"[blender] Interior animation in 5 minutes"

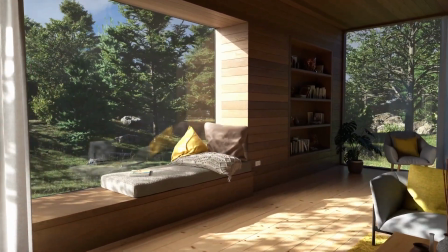Hi there, it's Michael from Polygonic. Today we are going to take a look at another animation.
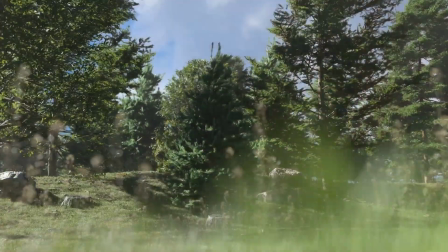This animation was made for last Botanic release, as few others you may have seen.
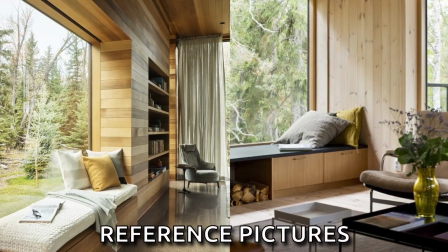A lot of you asked for next tutorial, so I recorded the whole process and made a quick video with my commentary.
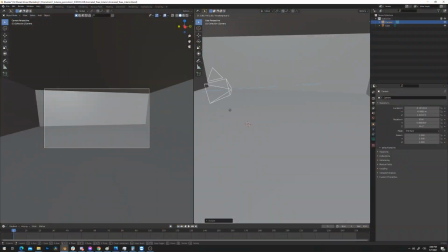So let's get into it. As usually I started by setting up a camera, blocking out a scene and making a basic composition.
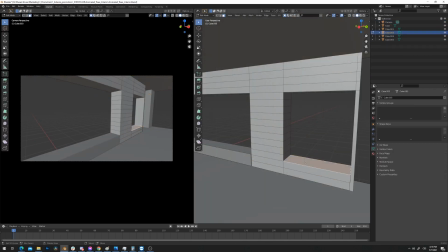With this base I started working on a plank wall from reference picture. I made loop cuts, separated the objects, filled the holes and joined them back together.
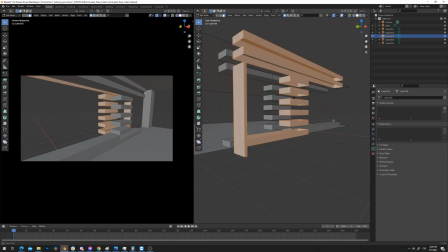Now I was able to do a bevel modifier and randomize darkness of each plank. The workflow I used for this wasn't the most efficient as I realized later.
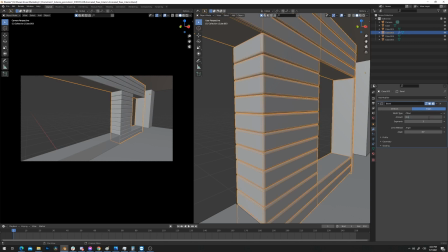I could have used a simple modifier stack and achieve the same result faster and more importantly with ability of easy modification that might be necessary in a client project.
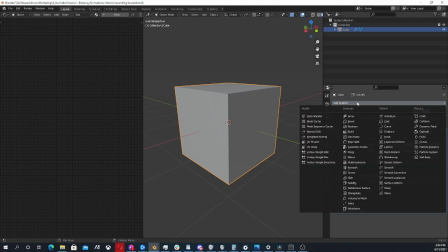Let's see how we can make it correctly. We just need 3 modifiers, Edge Split, Solidify and Bevel.
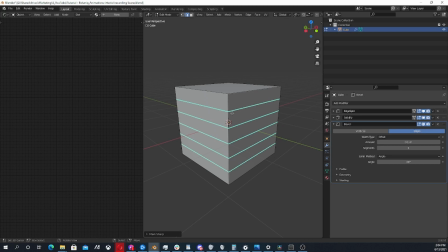Then we need to create loop cuts and mark sharp the edges.
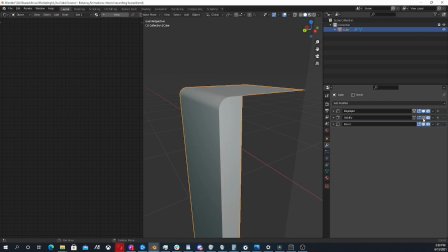Edge Split modifier separates the geometry by sharp edges, Solidify modifier gives the plank thickness and Bevel modifier bevels the edges. As you can see we can now easily customize the planks. I used wood for material addon.
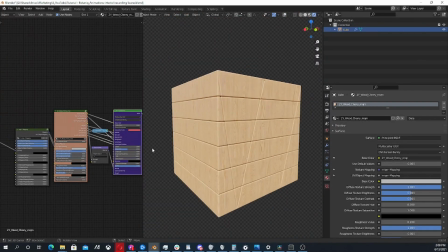To randomize darkness of each plank we will use Geometry node that has random per island output and connect it to the factor of mix RGB.
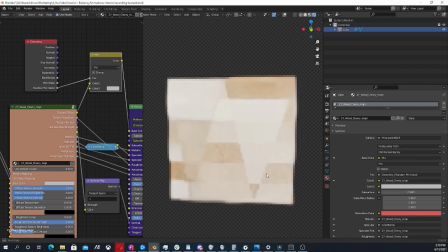We will connect base color to the top input, set the bottom color to some dark brown and choose darken blending mode.
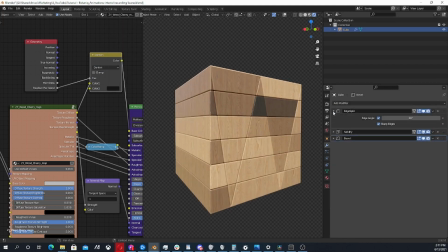Now even though there are no sharp edges in the corner, blanks are separated. To fix it we need to set edge split modifier to 180 degrees.
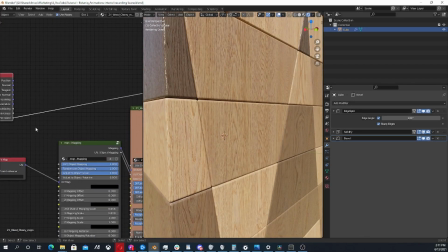Last thing to do is connect random per island also to the UV mapping offset, because the texture still uses the same mapping.
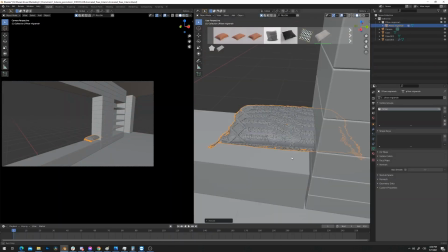I set up a simple terrain and forest behind the window. Added pillows from BlenderKit and made a matters placeholder.
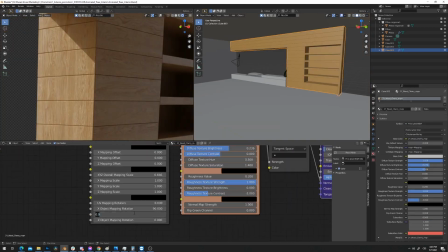I used HDR for materialic and downloaded the floor texture on the internet.
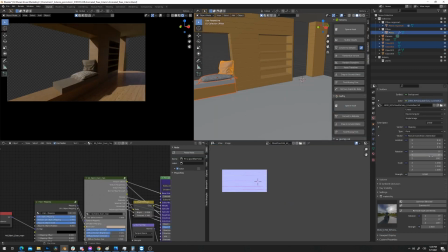I was still in the concepting phase, so as you can see I also tried placing the matters in the second window.
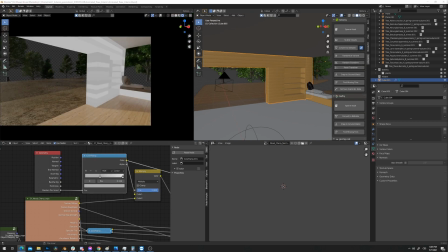I already showed you how I set up the planks material. Here you can see that I used color ramp between random pair island and mixed RGB for better control.
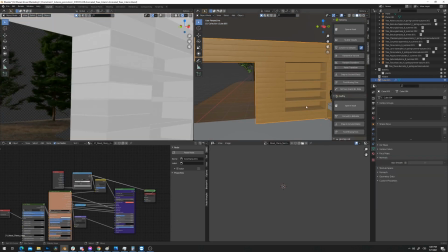And also used multiply blending mode instead of darken. I always just try a bunch of them and choose the best looking one.
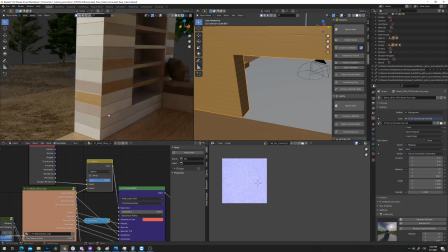I ran into a little issue on the edges caused by bevel modifier, but turning of autosmooth solved it.
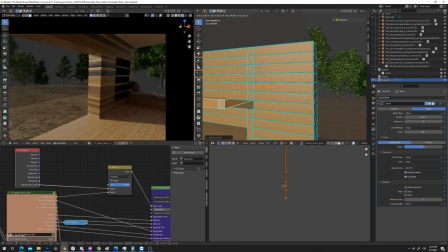I wanted to adjust the planks a bit, which would be much easier if I did it with modifiers, but fortunately it wasn't a big problem due to the small project size.
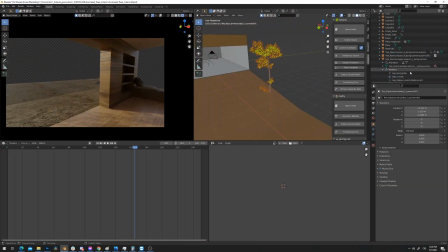This scene was supposed to show our new 3 animations in Botanic, so I put the tree behind the window to cast some shadow inside the room.
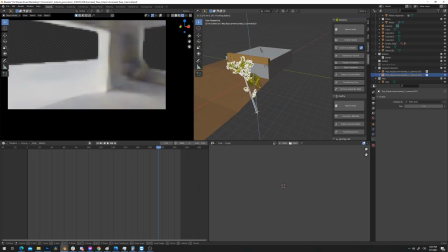For a moment I used material override for the whole scene to see the shadows more clearly. Then I choose a different HDR with clean sky to get hard shadows of the leaves.
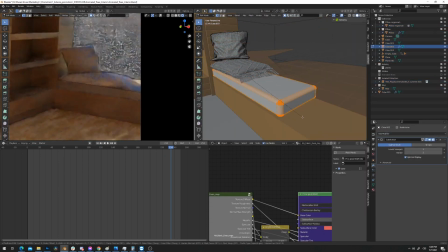I couldn't find any suitable matters on BlenderKit or anywhere online, so I made my own.
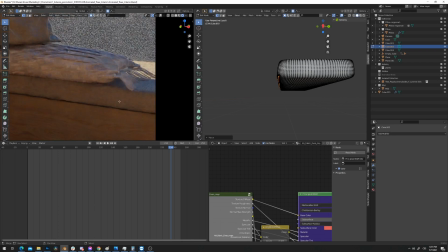It didn't take much time, first I used bevel and subdivided the geometry and then did some deformation with proportional editing.
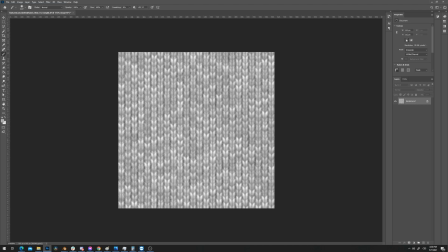I downloaded this fabric texture online and used this placement.
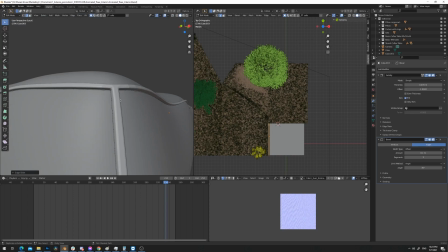Then I just created seams from existing geometry by duplicating it, separating and using solidify with bevel.
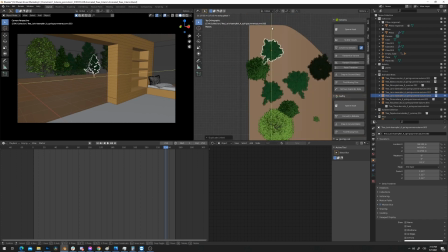Here I am doing multiple things at once, concepting the scene, jumping back and forth and finding what looks good and what doesn't.
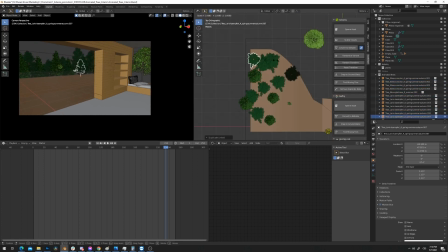I am working on the forest behind the window. In 3D there is often problem with horizons.
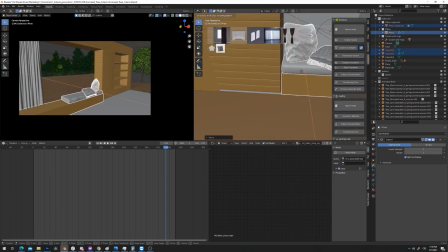That's why the terrain goes downhill, so the treetops in bags are lower and cover the space behind trunks.
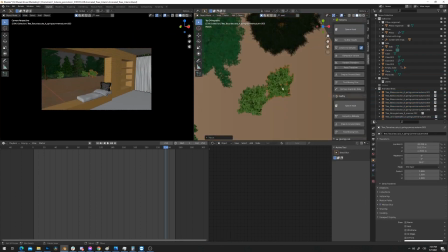I also added few bushes to cover the passing light. I decided to put the matters back where it was, because it was obviously a better choice.
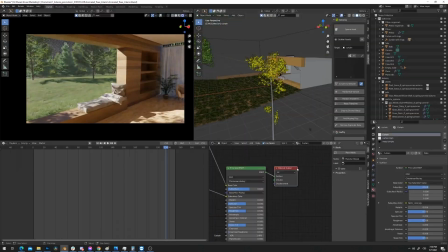I filled the scene with assets. I added curtains in windows, seat in the corner, houseplant with pot from Botanic,
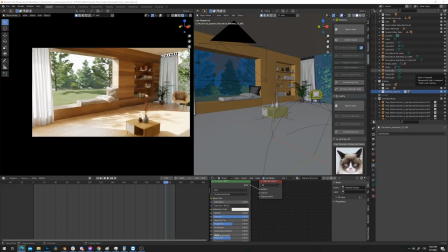grass preset, also from Botanic, coffee table with decorations, filled the library and adjusted few materials.
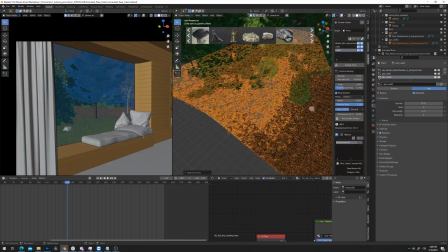In forest there usually isn't a lot of grass, so I removed the grass in the back with white painting and covered the ground with dry leaves.
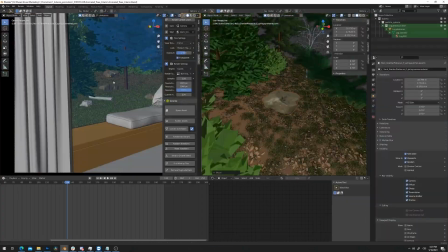I also placed some photoscan stumps and branches in the grass. Then I scattered a few photoscaned rocks from Botanic and made a big pile them behind the right window.